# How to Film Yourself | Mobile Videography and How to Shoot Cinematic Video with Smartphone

So what I'm gonna do is flip over on my phone and I'm gonna put the camera
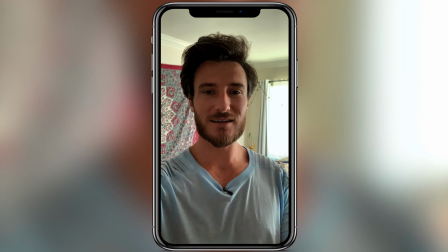0:06 on myself, and we can see that while I'm talking, this is not a very good looking image.
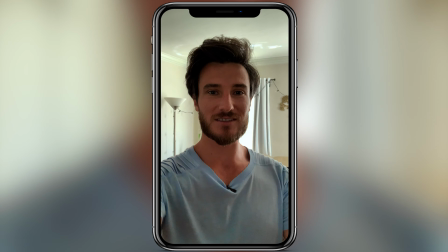0:13 And the reason of that is because the background is blown out,
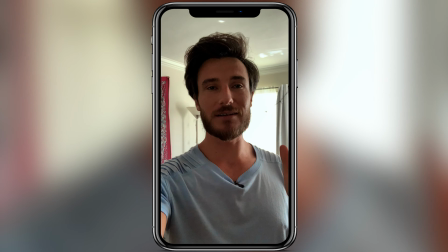0:17 the lighting on me is not very well balanced for this kind of situation.
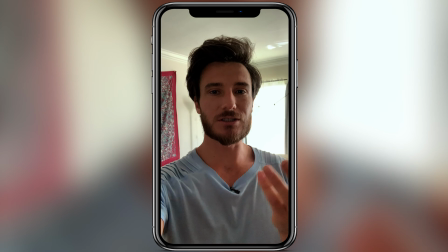0:23 The background's kind of all white. There's no real contrast. It's a little bit better if I just simply turn.
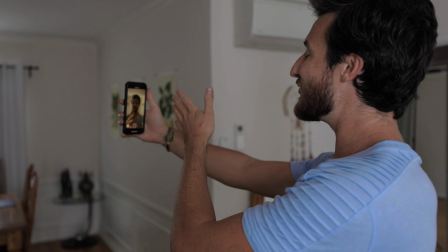0:30 Just all I did was probably turn, move my arm 12 inches to my left.
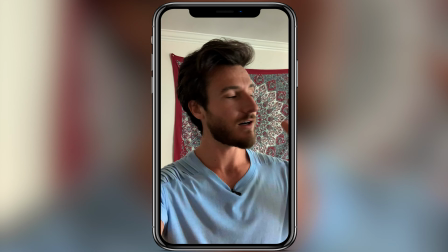0:39 And now we have much better light coming directly from this light source.
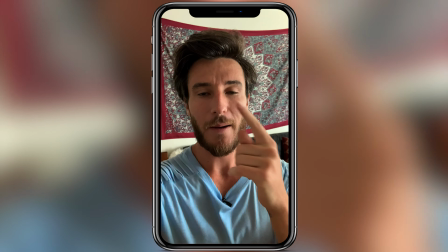0:44 And we have a much better background than the white.
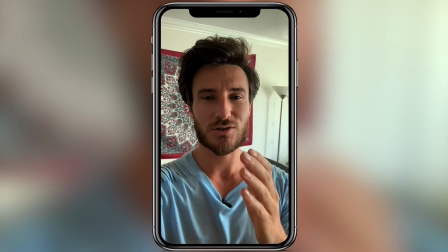0:50 So there's just these little tips and tricks that all the little Instagram, TikTok,
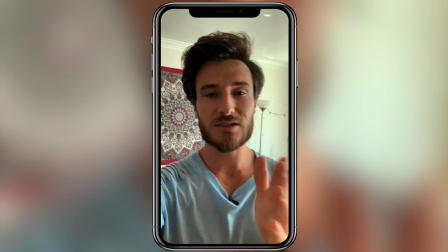0:55 Facebook videos that you're doing, all this stuff you can use to upgrade that content that you're doing daily.
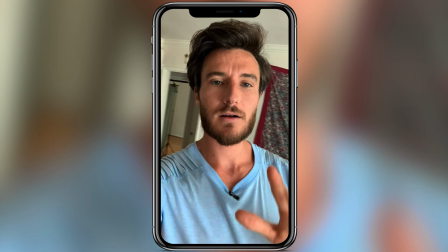1:01 So let's kind of walk around our space here,
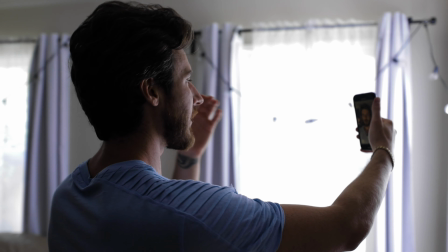1:03 and we can already see that huge change of the quality of lighting as I'm walking closer to this window.
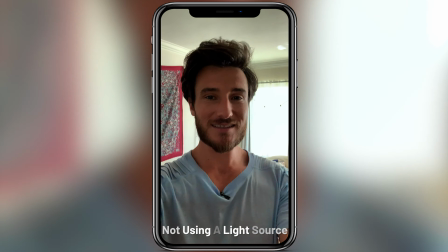1:12 We can see a huge transition from standing in the middle of the room to now walking over to this light source.
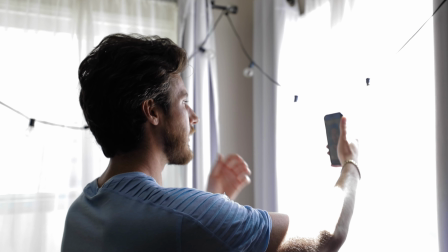1:18 So as we can see, if I really want to do high key lighting where my whole face is lit,
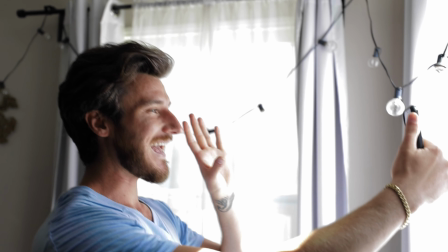1:25 I'll face directly at the window.
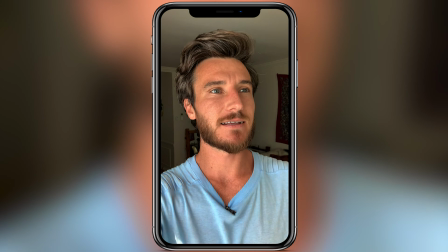1:29 If I want more contrasted lighting, because I'm facing two windows here actually,
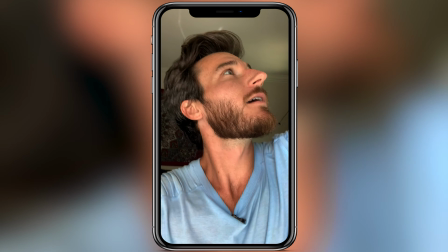1:36 so it's a little bit more tricky, but if I want to make more contrasted lighting, I'm gonna close this window to this side of my face.
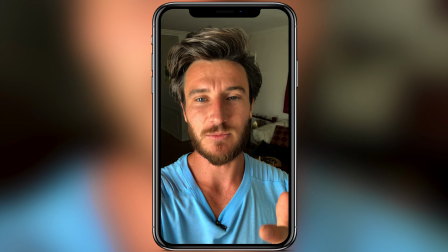1:45 And now we can get more contrast lighting, but this is purely natural light just on my cell phone.
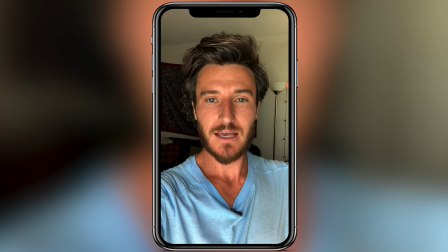1:52 So we can also see that the background is exposed a lot lower.
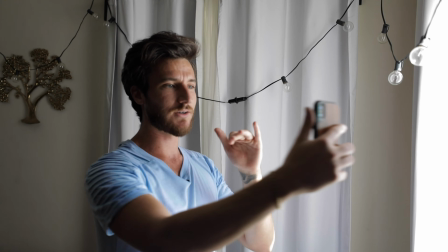1:57 So that's making me stand out more. But let's continue to kind of go around the house and choose and find what works and what doesn't work.
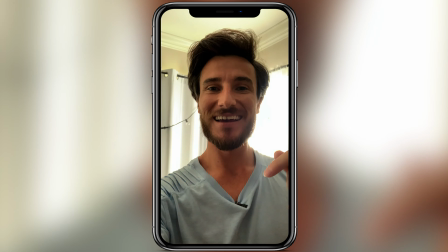2:05 You can see the dramatic change in what I look like when I just turn 180 degrees.
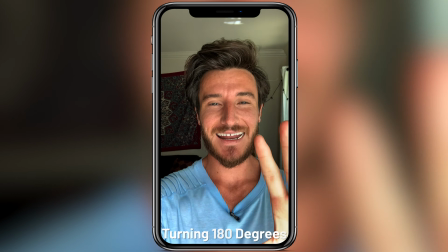2:11 This is what this looks like compared to this, okay? So now we're gonna take a look where else is working.
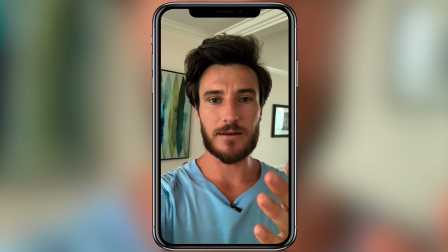2:18 So here the light is okay, but I would say that the overall lighting here is pretty decent,
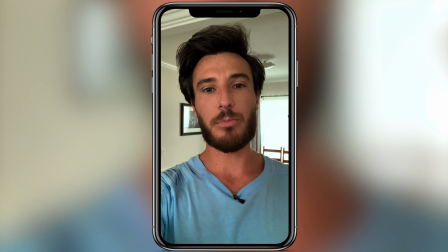2:24 but it's not giving a good pop, a good kind of glossiness.
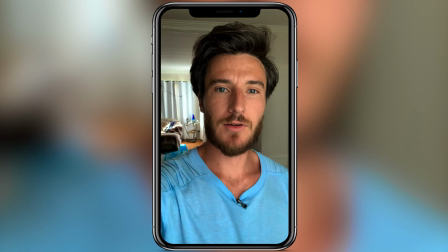2:29 So let's walk over to this other window, and you can see as I approach and get to this window,
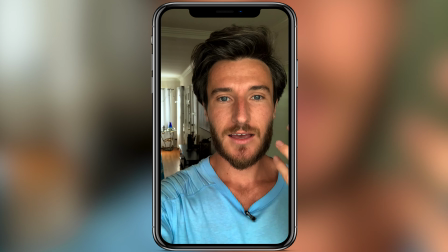2:35 you can see my eye color, you can see the kind of highlights on my face.
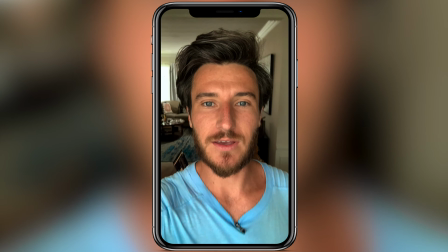2:41 And you can see that if I'm facing directly at the window
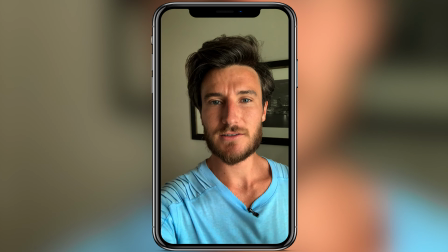2:46 versus as I turn, we're getting more shadows, right?
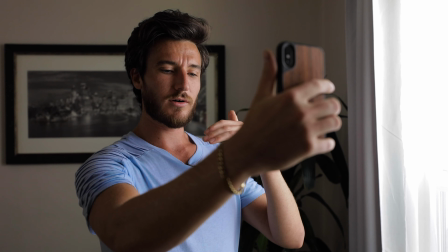2:51 So this can be, if this is what you're wanting, more of a serious look, more of a contrasted cinematic look, you want more shadows.
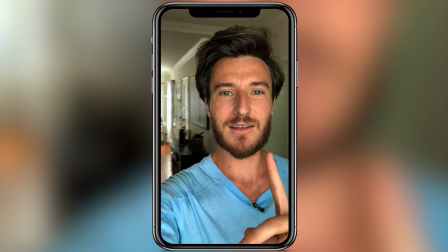2:59 If you want more of the
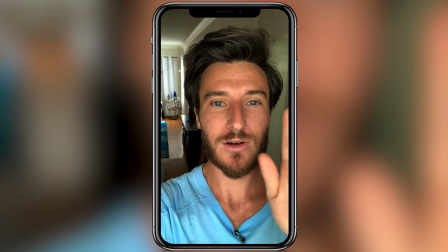3:03 YouTuber, the whole face is lit, you want to face directly at the window.
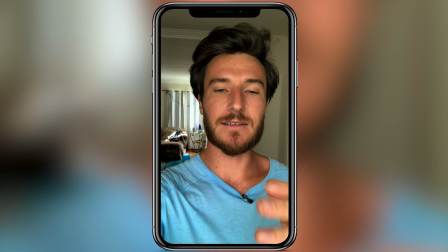3:09 So now we've got a handle on that. The other thing I wanted to mention was the distance from the camera to the subject and the angle of view.
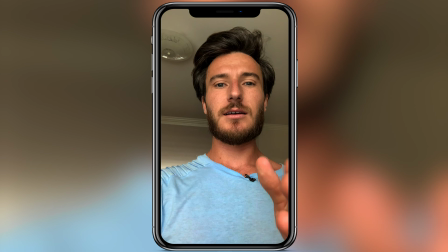3:17 If I put the camera here and I'm looking down to you as the subject, I'm looking down to you as the viewer, you're gonna get some chin action.
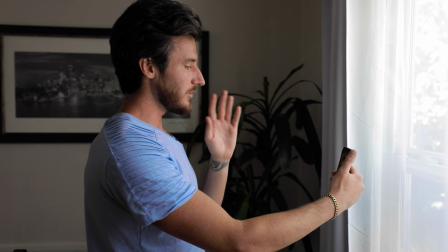3:25 Some people this works for, some people this doesn't. You have to be the decider of that.
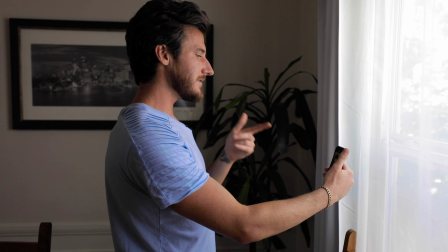3:30 But it's a little bit of a weird dominance thing where I'm speaking down to you.
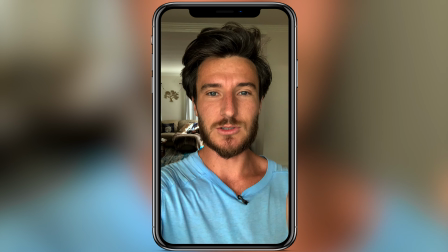3:35 As soon as you come to eye level, you see there's more of a we're on the same page.
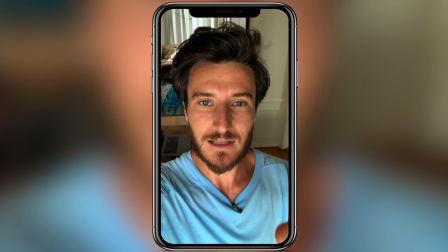3:40 And this is what a lot of people do as well.
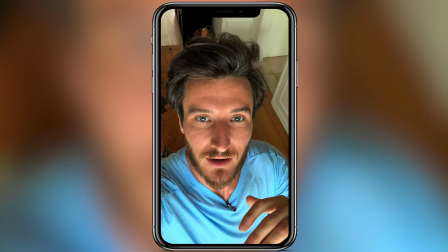3:43 The kind of looking down, as long as you don't do it too much, that kind of can be a little bit weird angle for most people.
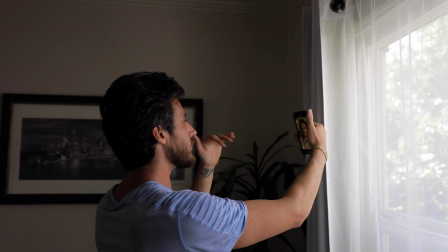3:51 But if you can do it a little bit above eye level,
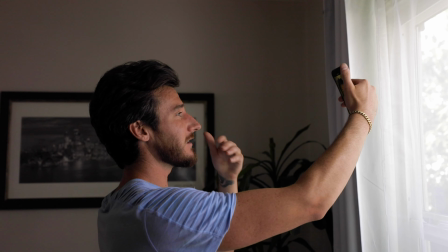3:55 it kind of makes the features on the face look a little bit more favorable depending on your face type.
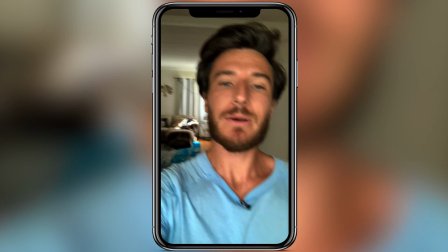4:00 But I do want to mention that especially in the selfie video mode,
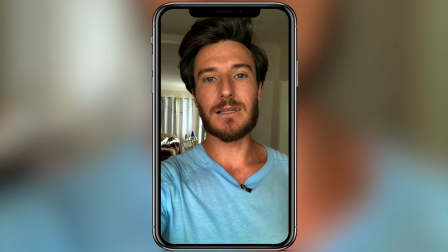4:06 this is a very wide angle lens on the front of most smartphones.
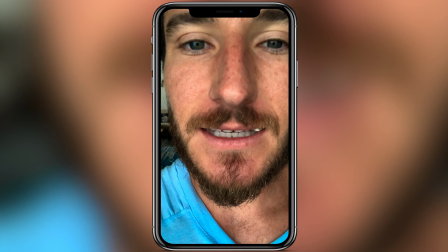4:12 Now, the closer I get here, the more it's gonna accentuate.
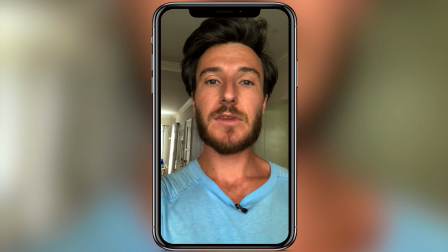4:17 What's closer to the lens is gonna look bigger, and what's further from the lens is gonna look a lot smaller.
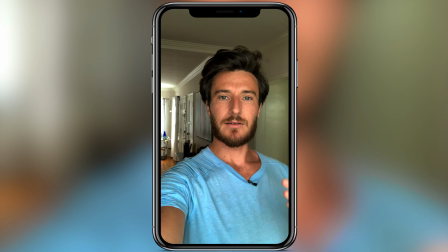4:23 So depending on your face type, you wanna find, now the proportions on my face and my body are very equal.
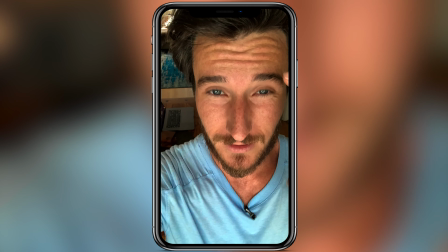4:30 As soon as I start doing this, now you can see my forehead looks really big in proportion to the rest of my face.
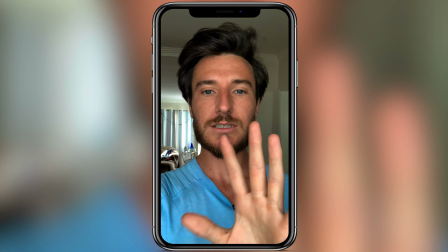4:37 If I do this, my chin is looking really big. So you want to just keep it in mind that when you're shooting with a wide angle lens, whether it's a smartphone
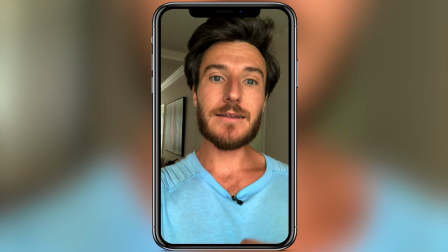4:47 or whether it's a lens on your DSLR or mirrorless camera,
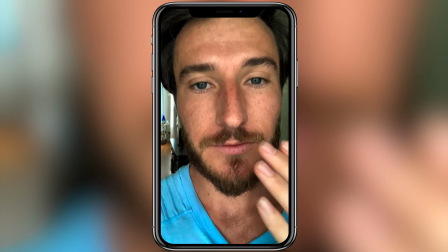4:52 you want to know that it's going to be less flattering the closer it is to your face,
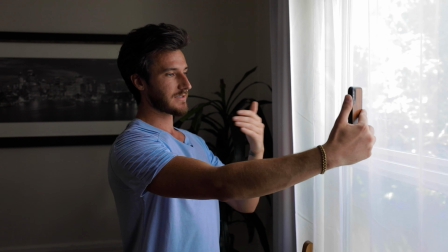4:57 and it's going to be more flattering when there's a pretty decent amount of distance. I'm holding this about 2.5 feet away from the face.
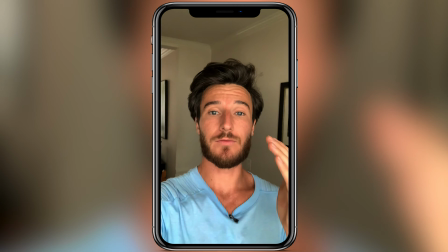5:04 So the angle and the distance makes a very large difference in your overall look and appearance.
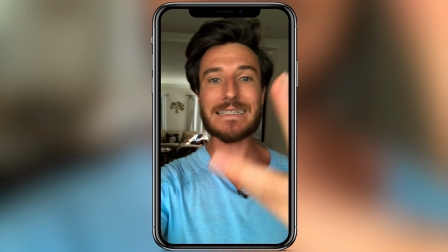5:11 So we're looking at lighting, we're looking at background, we're looking at distance, and we're looking at angle to the face.
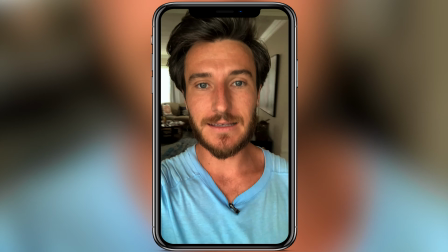5:17 That should give you guys plenty of stuff to work with when shooting.
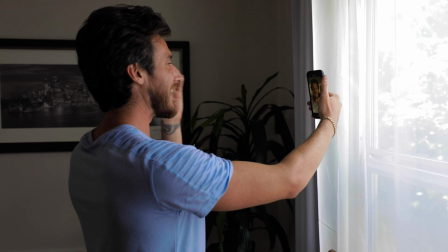5:22 From here on out, your videos should look a lot better, a lot more clean, and a lot more highly produced. What is up? I hope you enjoyed that tutorial. If you want to learn more about cinematography, I have an entire cinematography masterclass. You could check out the link right there. You can see the trailer, or you can check out the course description. And if you like what you see, you can enroll. So check it out and enjoy. Woo!